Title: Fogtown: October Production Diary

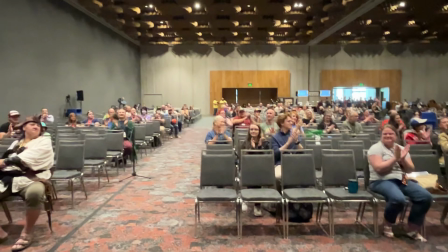Hello, and welcome to another one of our Fogtown behind-the-scenes diaries.
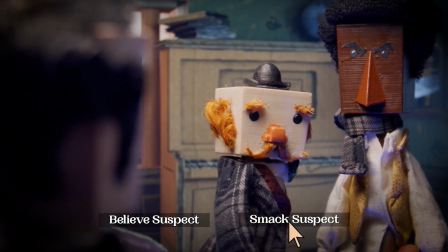We've had a really excellent month of developments on this, from doing a great panel at the Rose City Comic Con,
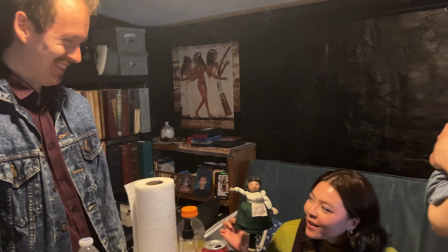to a really fun appearance on the Adventure Game Hotspot's anniversary livestream to talk about the Fogtown video game we're making.
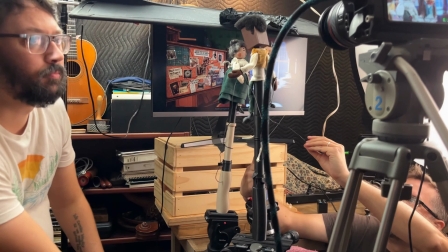But the most important thing is that we are really deep into production of our pilot episode for the TV series,
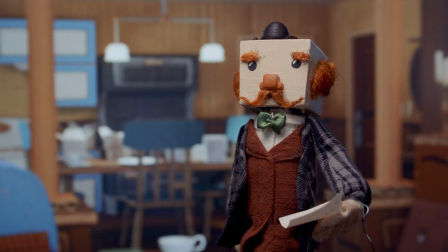which we hope will be done by the end of this year, and it is going really well. For those who don't remember how our videos looked when we started this whole endeavor in our crowdfunding videos,
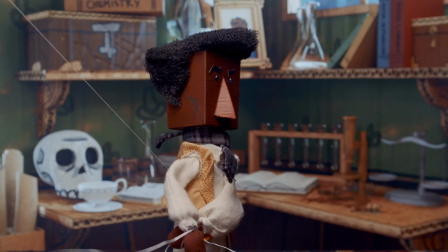those were a much more humble affair than what we're up to now. In those clips, we were doing mostly pre-rendered still frame backgrounds. We were not using Unreal, very little if any of it was done in real time,
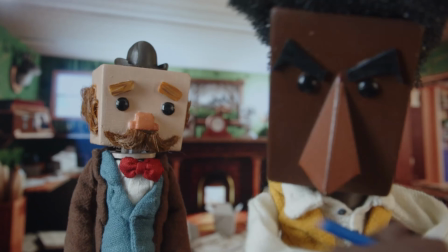and the puppets themselves were a lot simpler. only one axis of motion from
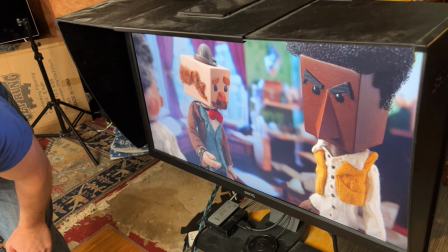side to side they could not do this or this or
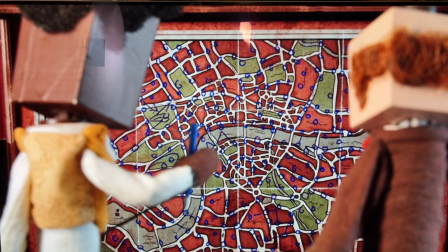you know really any other kind of movement but now our puppets have been
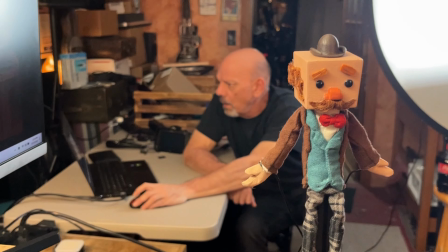redesigned they have an entire new axis of movement meaning that they can nod they can kind of swing their heads diagonally and you know anything in between and we
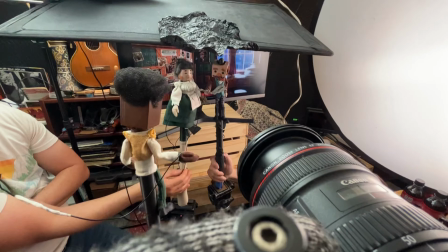are doing proper virtual production using Unreal 5 and it's looking really cool. We're actually going far beyond the visual fidelity that I thought that we would be getting at this stage.
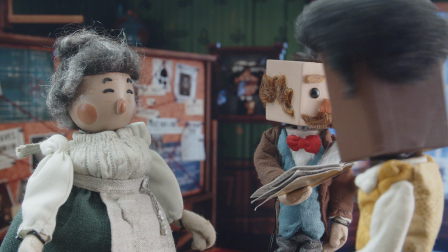Every day that we get on set it feels like we are learning something new that really like ups the quality and today I think we got some of our best footage yet and also some of the most complicated shots yet.
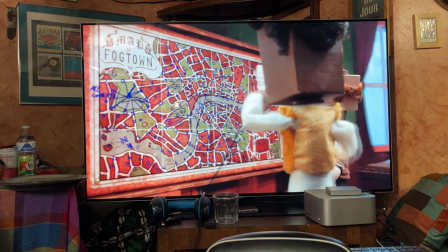We'll have a lot to show soon but for now I mainly wanted to do just a
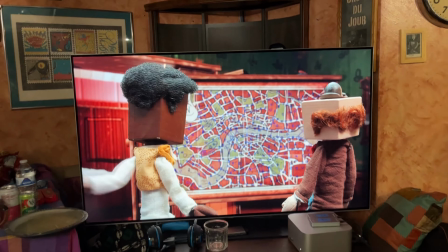little walkthrough of what it took to get one of the most complicated shots of potentially this entire pilot.
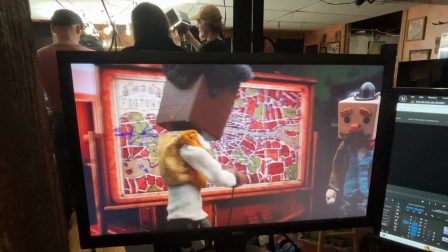So for this scene we have Sherblock walking across the room to approach his corkboard of clues.
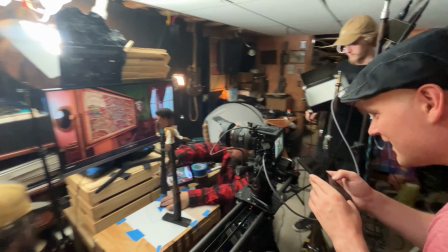We have the camera doing a funky little rotation as it dollies into its position so that Sherblock crosses from right to left in the screen which helps us kind of reset our 180 degree line from a previous cut. In order to do a shot like that we can't only just move the actual camera,
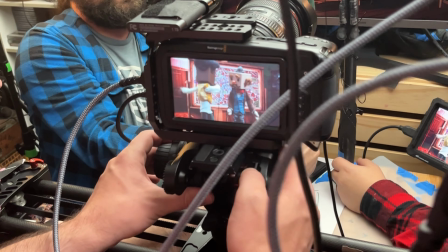we have to move the virtual camera in Unreal in a similar manner.
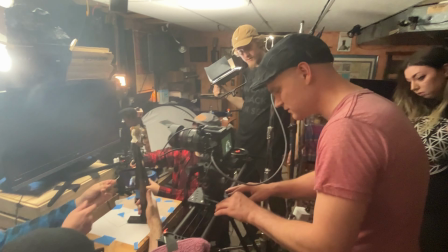And today we did not have a tracking setup to do that automatically for us, so we had to do it manually and synchronize them to the best of our ability.
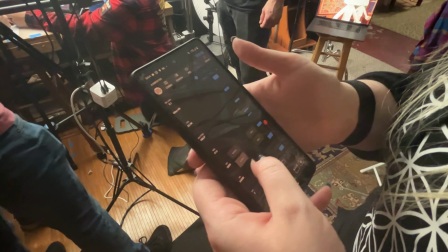Complicating it are a number of things. We have to do a rec focus on the lens.
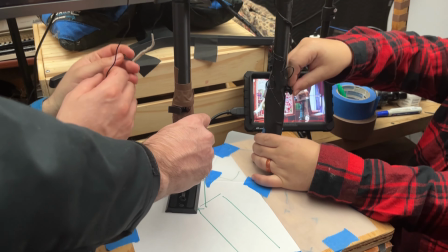So as the camera is sliding, we are changing our focus from a Bluetooth follow focus app. In order to get good focus, we have to get consistent placement with our puppets, which means making marks that we hit during the shot at the specific times. And then because the entire virtual world is rotating, the actual primary light source of the scene,
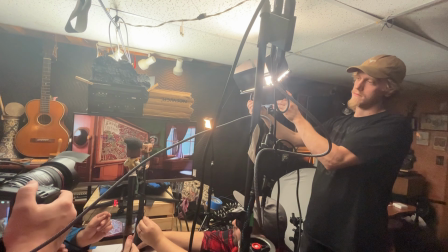which is the big bay windows leading into their apartment, they shift about 90 degrees in the shot, which means for this to look correct, we also needed to shift our real light that's lighting up the puppets that same 90 degrees. So our gaffer for the day, Duncan,
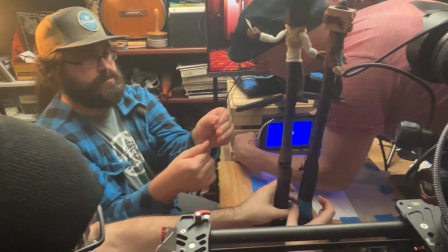had to actually physically walk that light in tandem with the camera move to make that look realistic. And then because we just thought we wanted to make this extra difficult for the heck of it. We also realized that it would be a great moment for Sherblock to toss a prop. In this moment he's reading a letter, he finishes reading it, he gets the information he needs from it, so he doesn't need it anymore.
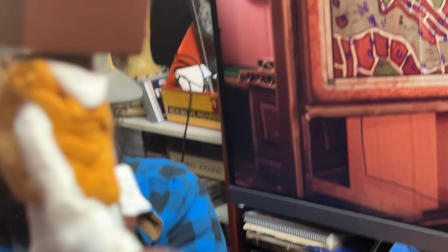So what's he gonna do? Something flamboyant like toss it! Making a puppet toss things is not a trivial matter. It's very finicky, especially with the scale of puppets that we have.